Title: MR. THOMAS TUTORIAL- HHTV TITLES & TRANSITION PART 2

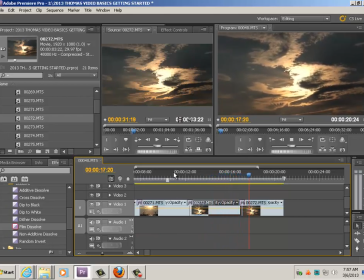251s
And here comes your funky abstract one. All right, so it's time to move on to the ocean. Okay, as I always do, I'm going to save because I just made a lot of moves and you never know when your computer might crash on you because video cards and video files are huge. So the next thing, again, let's go back to our title. Remember we made test 2, which was the beach.
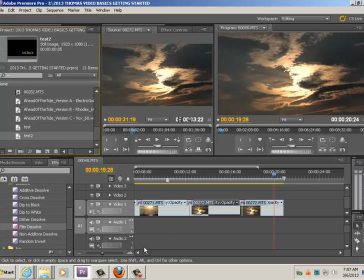270s
Taking this now, the other one, title 1, was our opening title sequence.
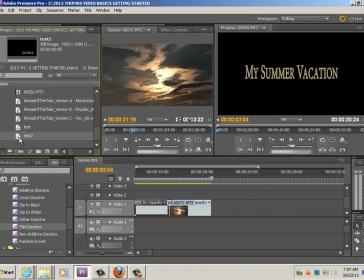275s
I wanted it by itself. But the way titles work in Adobe is they are actually not on a black background. They are actually opaque, which means this is see-through. They look like they're over top of black, but that's only because there's nothing underneath it right now.
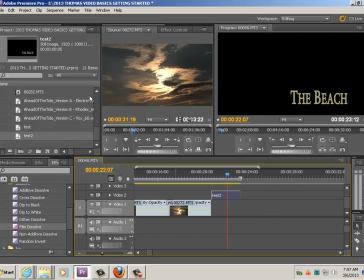291s
So if you put video underneath it, and I'll find my video of the actual beach, the ocean, okay, and let's go ahead and use this one.
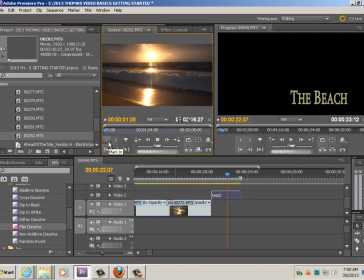in this case I actually want that gnat sound because it's the ocean and that's really relaxing to me.
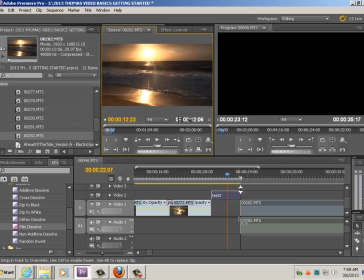319s
So I'm going to take the whole thing and drag it right down there. Now watch what happens. Again, this title looks like it's on top of black, but it's not.
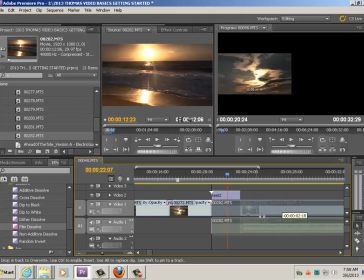326s
It's see-through. In other words, whatever I put underneath it, boom, it's going to appear through it.
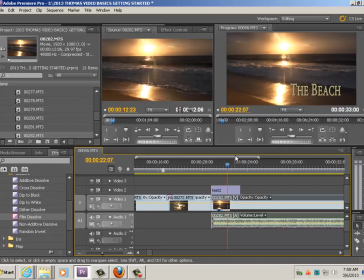332s
Remember that Adobe works in layers, meaning whatever on top gets red and whatever's underneath gets red. But if you have two pieces of video, they're not transparent.
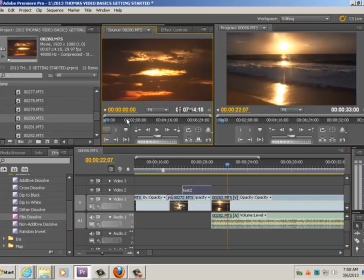342s
So, for instance, if I take this clip and put it over top, the only thing that's going to appear is that clip. It's not going to see through. Titles, though, are see-through. So I want this one here.
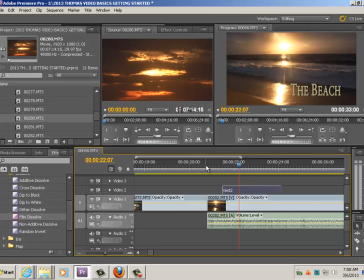356s
And I want to fade that up as well. So I'm going to put a transition here in the video part, and I'm also going to put a transition at the beginning of that title because I want that to kind of ease in when you watch this thing. The other thing, let's go to the other transitions, which are audio transitions.
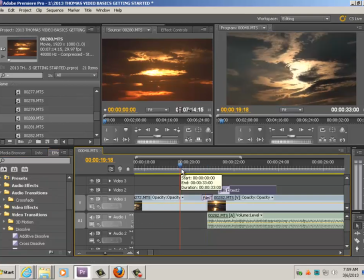372s
I want this gnat sound in there, but I don't want it to be jarring because listen to what happens now if I don't put an audio transition in. It just kind of comes up really harsh. I don't want that.
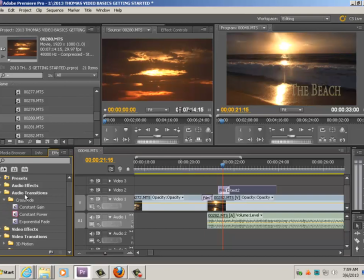385s
I want it to ease in. So if I go to my crossfade under audio transitions, crossfade, constant gain, constant power, exponential fade. They're all kind of the same, really. But this is one that I use pretty often, which is constant power. Again, it's my default. Now listen to the difference.
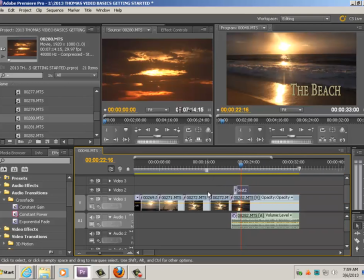404s
It fades up. So all of a sudden now, if you wanted to make a good video about your summer vacation or whatever theme you choose, you now have things you can do. Now let's say that roaring ocean is still a little too loud. Well, that's no problem either.
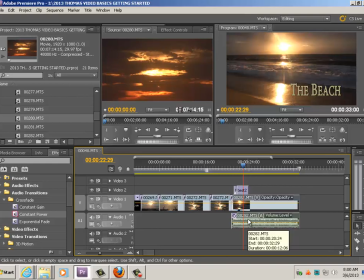421s
Just to show you quickly here. If you click on your audio and then right-click it, you're going to get audio gain. Again, click on your audio clip, right-click, audio gain.
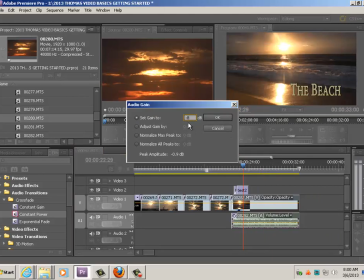432s
Here it's set to 0. I'm just going to say -8. And it's going to bust that down a little bit, and now it's going to be a little softer. And I'm going to put a transition on the back end of my title because I want that to also be smooth.
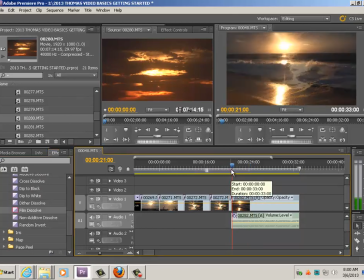452s
Okay, and there you go. Together. Fade out. Perfect. Okay, one last thing that you would do is if you had an audio track that you wanted,
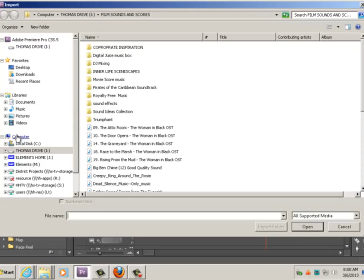467s
and I'll just go ahead and quickly import one just for the sake of the let's see what we got.
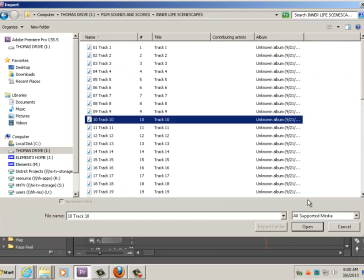472s
Inner Life Scenescape sounds nice, and I have no idea what any of these are, so I'll just grab a random one and throw it in and see what happens.
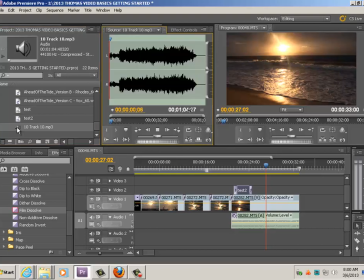479s
So Inner Life Scenescapes. Sure, that's great. Okay, so let me just put that down in 2 because I can go in multi-layers here.
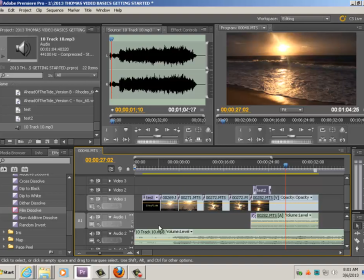489s
And now, again, a professional videographer, what you want to do here is you want to have a little bit of black in the beginning.
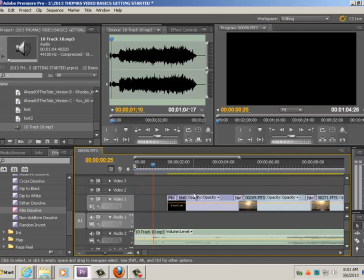496s
But you want your music to start before your video. Again, think of any film that you've ever watched.